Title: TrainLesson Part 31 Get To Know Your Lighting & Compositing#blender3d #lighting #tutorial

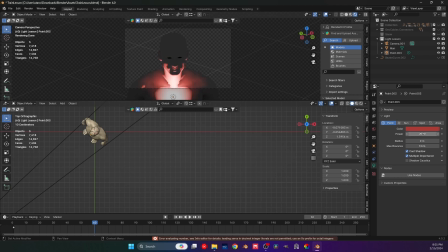So let me get the power down a little, and again, horror stuff, because again, it's not revealing a lot of information about our subject. It's basically leaving a lot to interpretation and actually hiding more than it does.
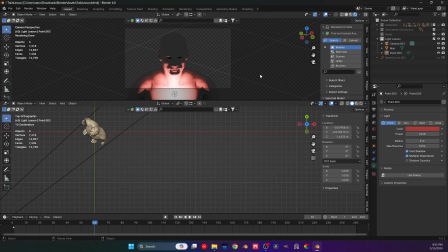And actually, if you've seen, I'm gonna try to pull an image or something, but this is basically, you know, that face of the horror movies when the light actually, yeah, comes from the bottom of your face to, you know, light only like the eyes and a little bit of the nose and the cheekbones and stuff.
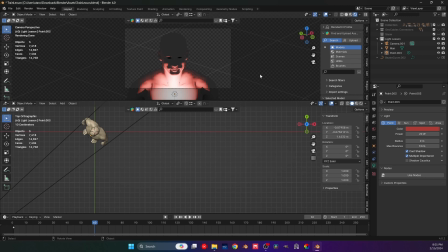That's basically what happens here. And again, the color of the light is really important because it sets the tone. Now, there are a lot of color, lessons and how to combine colors and stuff, but honestly, I just do it by the looks.
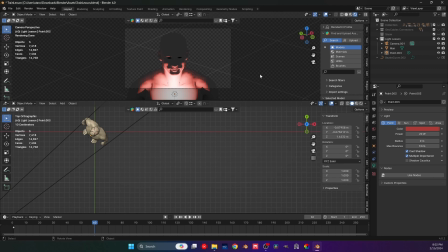If I think that looks good, I take it. Um, but usually for like horror stuff, I kind of use red and, you know, a little bit like darker colors or something. I don't go for like super bright yellow or stuff like that because they don't work, right?
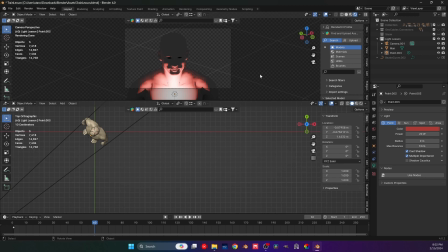Red is probably the only, like, you know, colorful thing that actually works pretty well because, you know, brings kind of the idea of blood and stuff. At least this is what I think it does for a lot of people.
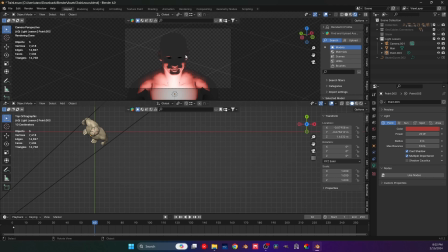So again, this is a way to light stuff to give this menacing appearance, right? But there's also, I think it's called a butterfly or something kind of lighting,
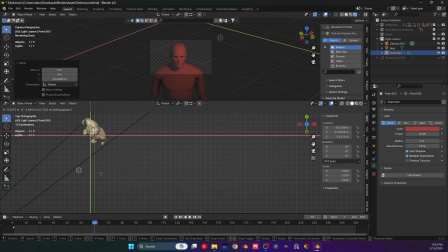which actually is lighting the subject from the top, but instead of actually putting it right on top of your body, you actually light it from the side.
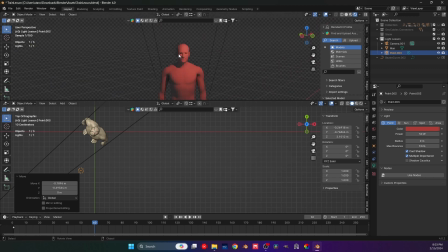And the reason this is much more useful, and this looks much better, and if you actually look at look at our character here, looks much better. Well, it's actually a lot because um,
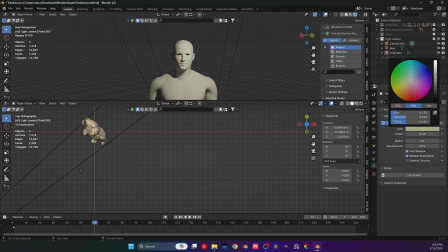again, let me actually change this a little bit, maybe to something like this. This reveals information, but it also reveals the face.
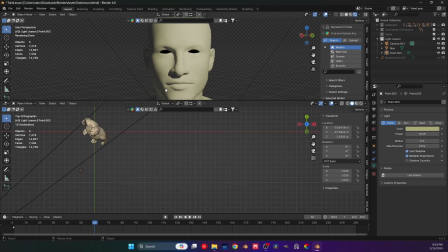So we have the information about the lip, like where the lip is, you know, about the nose and the eyes. We are covering a little bit of our, you know, head, but it's enough to just give us a little bit of information.
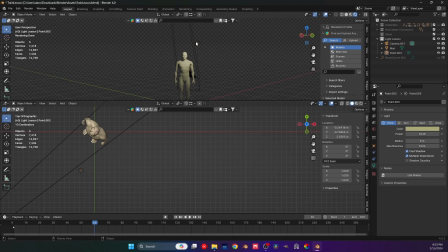And actually, this works pretty well. Now, we could duplicate this light and actually put it down here, make it like way less of a light.
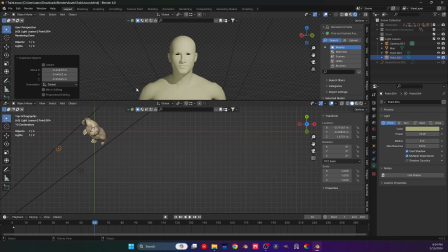And this is even better because this again gives us information also of this side of the face while still keeping some shadow. Now the thing is, why we don't want this to be, you know, super powerful and also be here, because it creates a lot of exposure and we lose all those shadows.
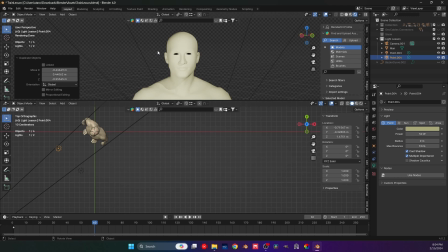They give us, you know, some information about the face. So what we can do is first lower, you know, the power, which oh wait, lower the power of
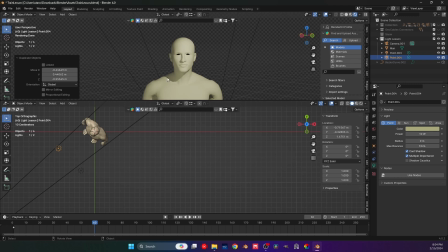the light, but also it's very important how much the radius of our point light is, and the reason for it is the less or the no yeah the less the radius, the sharper the light will be.
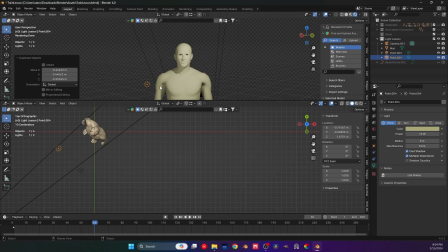And what do I mean by sharp lights? Well, if I hide this for just 1 second to have only this light, look what happens when I actually get this radius up to something about like maybe 3 or something.